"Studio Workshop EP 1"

Hey y'all, I wanted to make a different kind of video today, just as like a free workshop, just of how I go about doing studio stuff. And since I missed out on, I think like that Christmas week and New Year's week, so happy New Year's, happy holidays. This will be kind of just like a new series where I just go into just basic stuff about studios or whatever, filming yourself, and then as I'll just continue the parts if I get more questions off the first video, and then just try to keep on adding to it. But let's dive in.
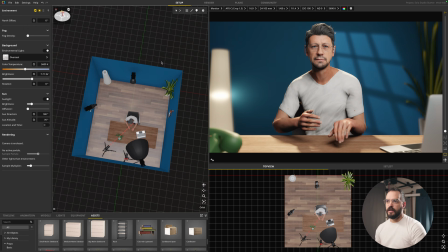38s
So the way I would look at it is you're first going to come into the room.
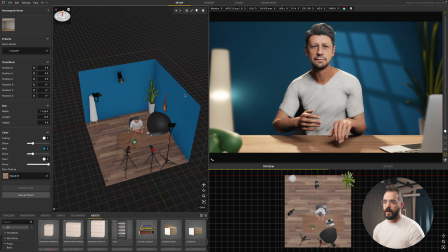44s
You know, either you're going to have windows on or windows in the background or whatever, and you want to worry first about the background.
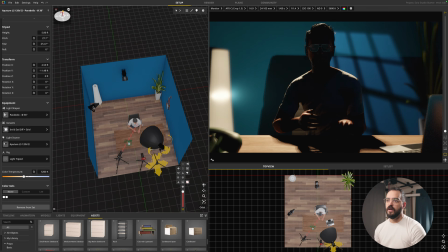52s
So that means no key light, maybe the gobo light, and no hair light.
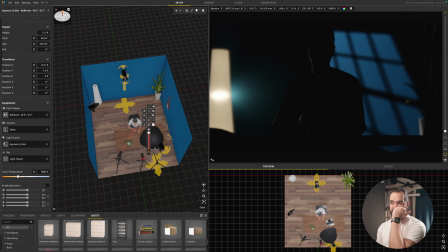60s
And so you're just worrying about the background. So right now the background's like super dark, so you might want an extra light to just bring in the ambient.
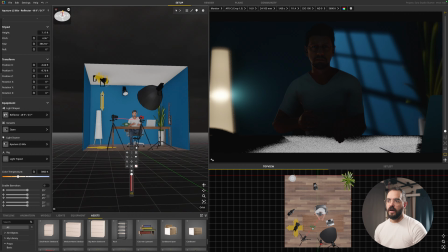70s
So let me try to move this one here, and we're going to lower that and aim it towards the ceiling,
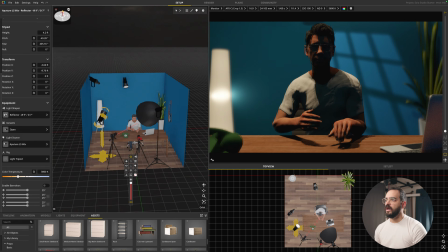78s
and let's turn that one on. So now we have a little bit of light kind of going there.
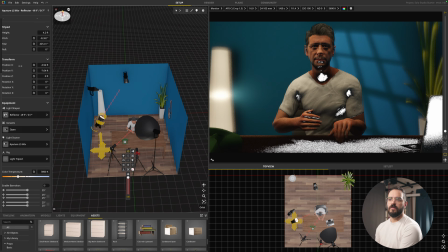85s
Let's just rotate this a little bit. There we go.
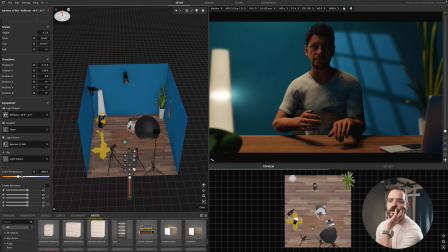91s
So it's kind of hitting more of the background. So yeah, this was just to bring in the background light a little bit more, or not, you know, depending on what you want to do. But that's your background. So you're going to line up the shot. You're going to make sure your camera's leveled, so no tilting up, down,
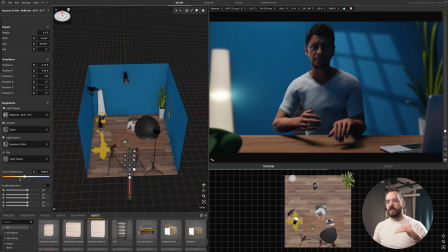110s
or tilting on the other axis. You want everything straight. That's why I have it here. There's no, like, if you look at this camera, the position's there, but there's no pitch, and there is yaw because it's a side angle. But on this one, it should be 0, 0, 0.
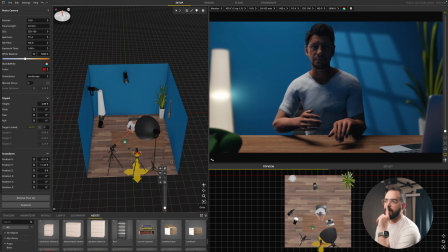128s
Yeah. So yeah, you want it as straight as you can, and then you want to lower it around,
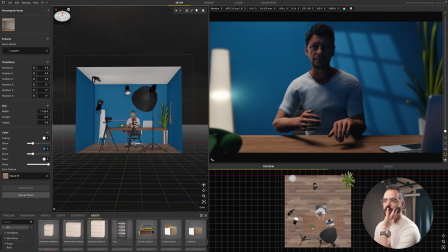135s
let's see, I think that's around like neck, chest area. And then so that's your camera placement.
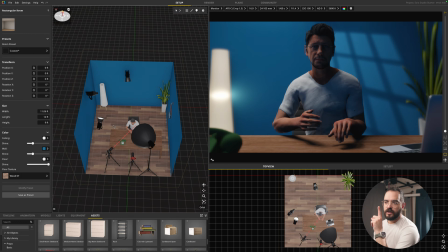144s
So sorry, first background, we kind of figured out where you want the shot.
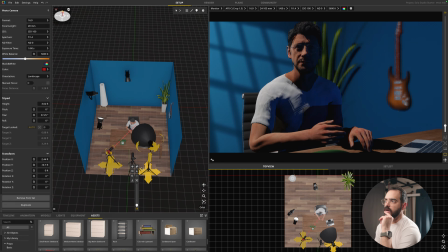148s
You might want it, you know, shooting into a corner. You might want just to shoot it in your room,
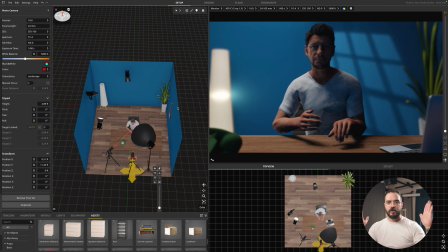155s
but you don't want to have too much of the walls unless it's a podcast and you need that room, because then they kind of box you in. So having an infinite wall where the viewer doesn't know how long it goes will make it seem a little bit more vast,
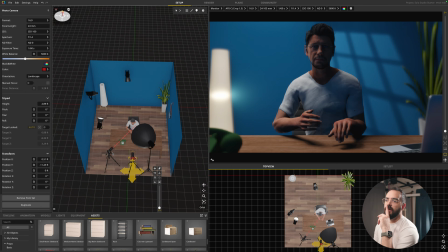171s
and all that looks awesome with one camera angle. The minute you do the second angle, they're going to see, oh, you're in a room or whatever.
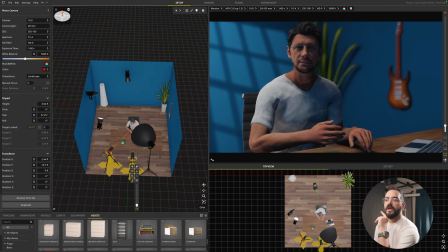178s
So if you don't care about that, you just do that, whatever. But so yeah, background, we've kind of figured it out.
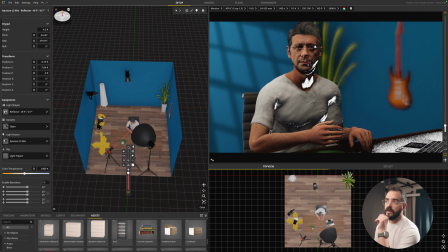184s
And we added this ambient light. I'm going to turn it back off so we can kind of now look at the main camera angle.
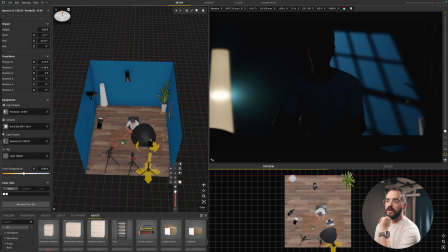191s
And what are we going to do first? We're going to look at our we already got our settings. So right now I'm at a 24 millimeter on a crop sensor, which is equivalent to, if you're using a full frame, 35 millimeter. 35 and 50 are around the human eye. It looks really nice as a focal length.
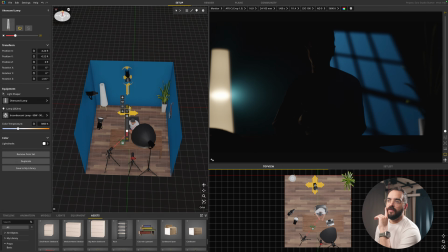209s
Oh, I didn't turn this lamp off.
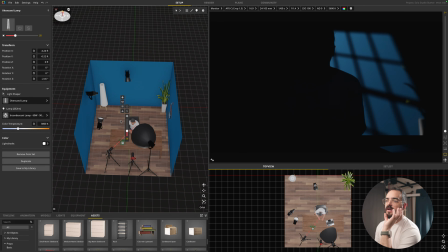213s
So yeah, so now that we have our position, and then we're gonna sit in the shot, let's first turn on the key light.
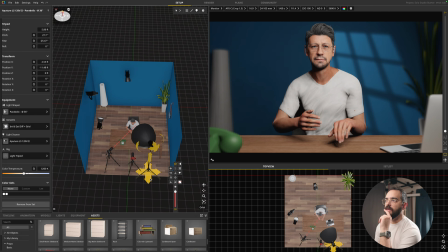220s
And what I'm doing with the key light here is I'm doing what's called loop lighting. All you have to do, anytime you ever see lighting, just look at their nose,
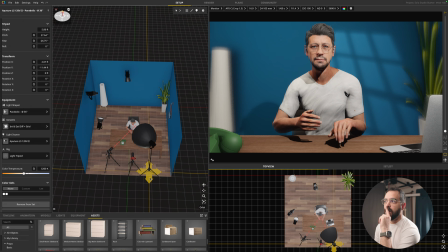229s
and you'll see there's a slight shadow right under his nose going at an angle, and that's loop lighting.
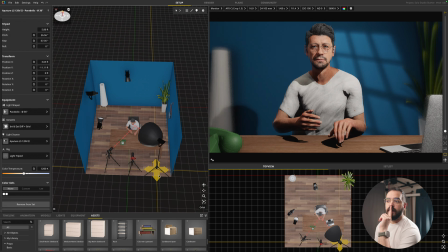237s
If I move the light a little bit more off axis, that shadow on the nose connects with the shadow on the cheek, and then we get that Rembrandt triangle.